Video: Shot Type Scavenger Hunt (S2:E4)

You will be going out into the world around your house using your viewfinder to find those 3 shots for our scavenger hunt, and then you'll be using your pencil and paper to jot down some quick thumbnail sketches.
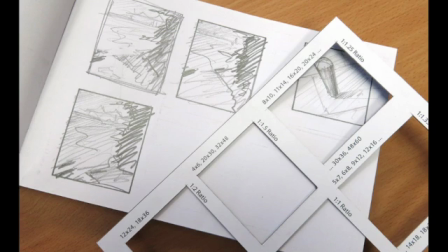A thumbnail sketch is just a super quick small drawing done to capture key elements of a frame.
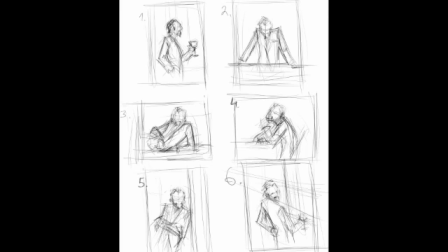So do not worry about drawing well or in great detail. This is essentially just to get a feel for where your subject sits within the frame. In lieu of a camera, this is how we'll capture footage. By the time you finish, you should have 3 quick thumbnail sketches, each illustrating a different shot type that you've chosen to capture using your viewfinder.
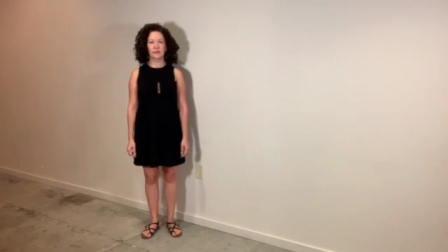Today, I will be using one subject and framing them up in 3 different ways. Here is my subject. Remember, you don't need another person. You can use an object or a pet or a plant. Whatever you have in the environment you're in right now is totally fine.
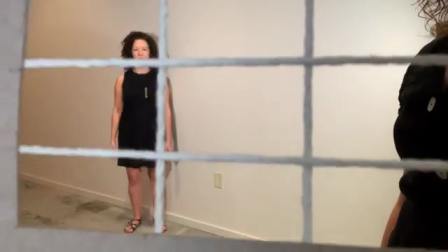I'm going to start with a full shot from head to toe with my subject filling the frame.
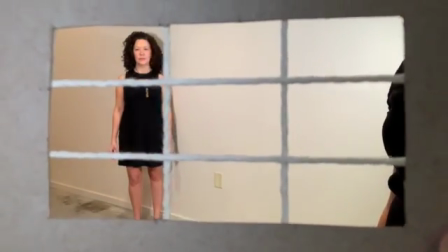This allows me to focus on her movement and action.
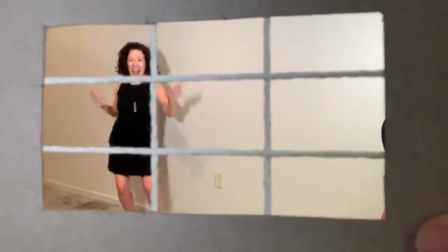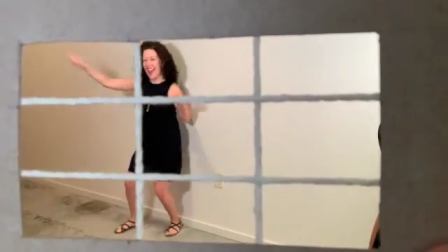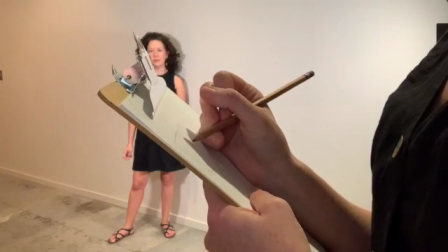Then I'll sketch that out in my notebook.
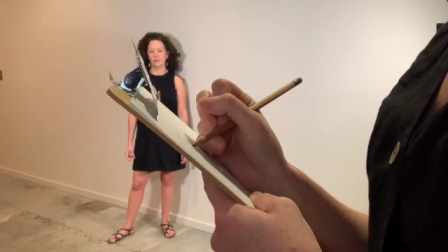My frame for each of my thumbnail sketches should roughly be in the same 16:9 aspect ratio rectangle shape as our viewfinder.
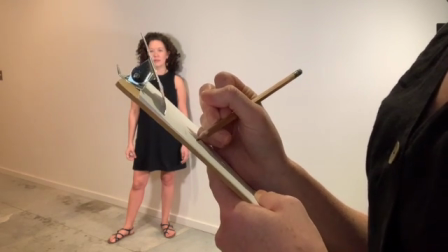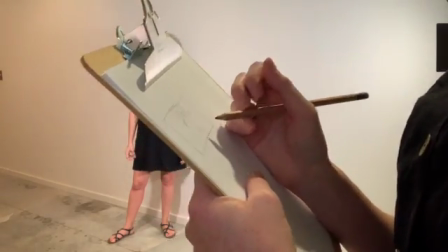All right, shot 1 captured. Next, I'll do a close-up, neck up.
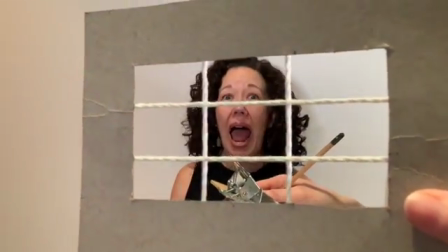This allows me to see her emotional state and to showcase her reactions.
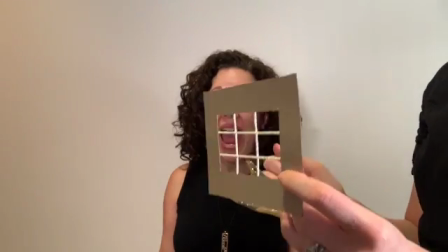I'll just sketch that out here.
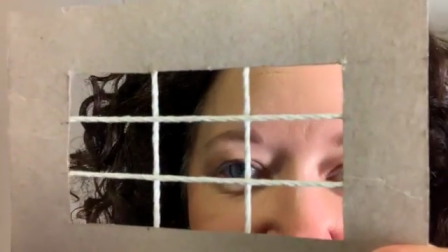For my last shot, I'm going to do an extreme close-up of her eye.
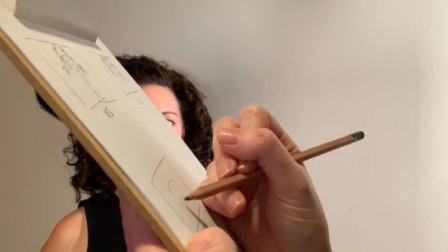Sketch it down and voila! I've captured 3 shot types with my thumbnail sketches.
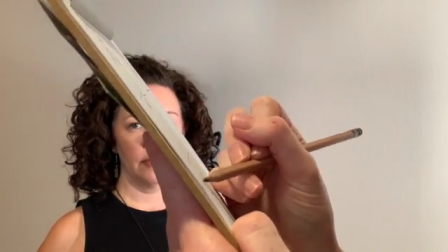Now you can go on your own scavenger hunt to do the same. Good luck!